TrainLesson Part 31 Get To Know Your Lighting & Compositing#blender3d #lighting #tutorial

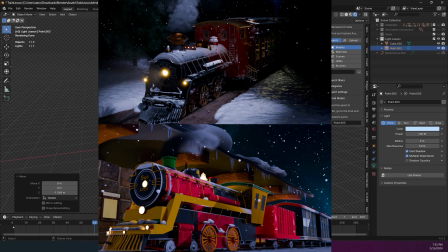[8:12]
And the biggest difference is, well, the original one was very flat because there was a lot of light. Now, it's not necessarily wrong, but it's also not too good.
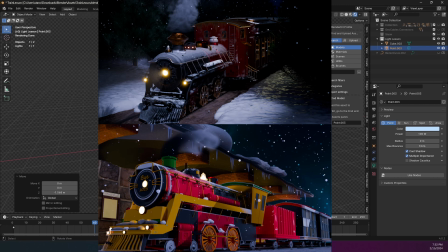[8:29]
It looks really animated. It looks really cartoonish and 3D, which was kind of the point. But I don't know. I think I kind of mixed realism with animation
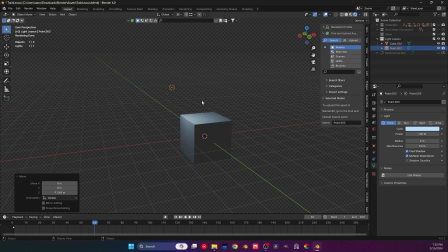[8:41]
in a very not good style, and the lighting totally did not help. Now it looks way more realistic. It goes way more into like the more cinematic look, and the reason for it really is shadows.
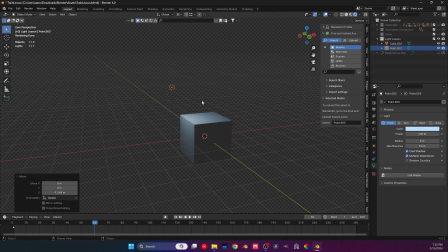[8:56]
Now, what shadows do, basically, shadows help us get information of a body. So let me actually make this, instead of 100, 10,000.
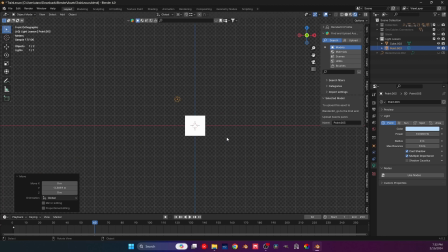[9:10]
And as you can see right now, let me actually pull this like this. If we look at it like this, it almost looks like it's a square.
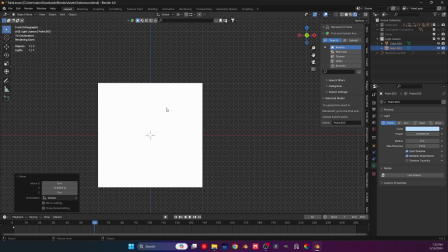[9:19]
It doesn't look as if this is 3D at all, does it? Now, if I do this, now it looks like a 3D object.
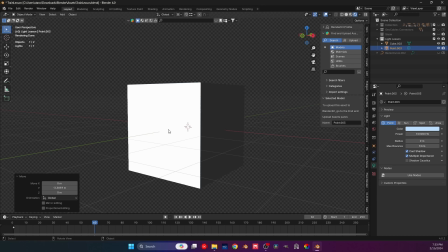[9:27]
And the reason for it, it's not because of the light, it's because of the area here, which is the shadow.
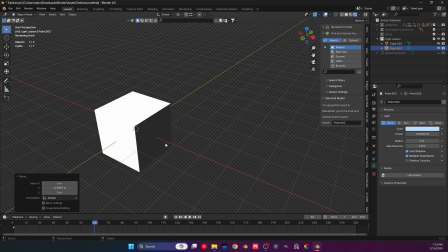[9:34]
And the reason for it, it's because shadow gives us information of a body. So basically, the way we look at a body, the way you see your face, basically, every single curvature, every single dent in your skin or body or pores gives information
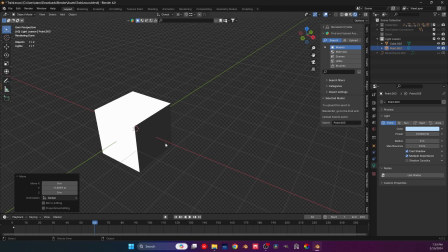[9:54]
to us to how a body really looks. So that's how we kind of get that. Now, here's the thing.
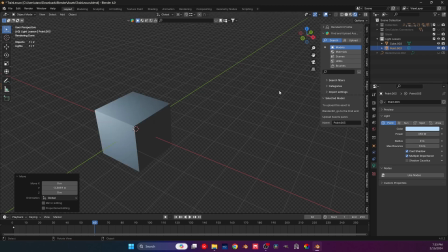[10:02]
If I actually decrease the light and make it 350, now we have a much more of a shadow.
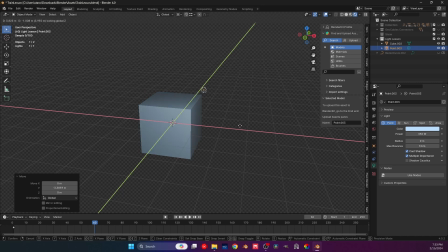[10:10]
But if I do get closer to this, you can see that it also flattens it a little bit. So it really depends. Now, right now this actually doesn't look too bad, but it's also a lot of where the light is positioned.
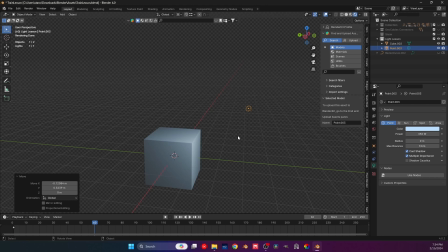[10:28]
So, we have the color, we have the power, these are really important, but also what's important is the position of your light in comparison to your camera. Because let's say I bring a camera, and I have one right here, and
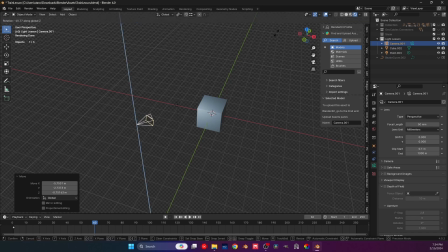[10:49]
right, I put this for the cursor. You'll see exactly why in just a second, but let's have the camera, maybe something like this.
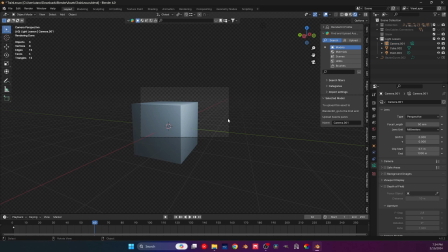[11:02]
Come on.
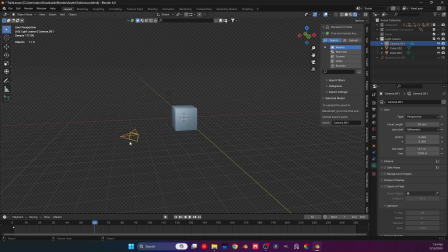[11:06]
Oh yeah, right now I'm looking for the old camera, I'm sorry. So to look to a second camera, so if you have two cameras in your scene and you want to look from another certain camera, press Ctrl and 0 on the selected camera,
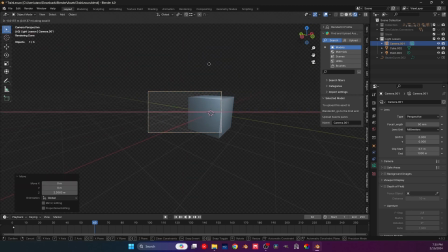[11:23]
and now we look from exactly where we want. And let's just do this, and that's pretty okay, I guess. And actually, let me get this a little more up, and let's rotate it just a little bit. Something like that might work. We'll talk about the camera at the render really, so don't worry about it.
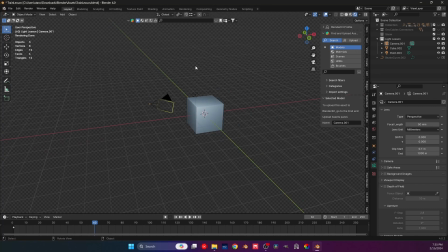[11:43]
But for now, just remember this. Okay, so again, light really is important. There is a lot of light science, I guess, and lighting techniques that studios use for models and for
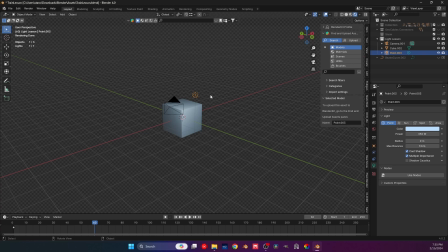[12:03]
the professional photographers use it for their scenes and stuff. And there are actually add-ons. Polygon is actually one of them that do have lighting setups that you can use, but they might not work for your scene.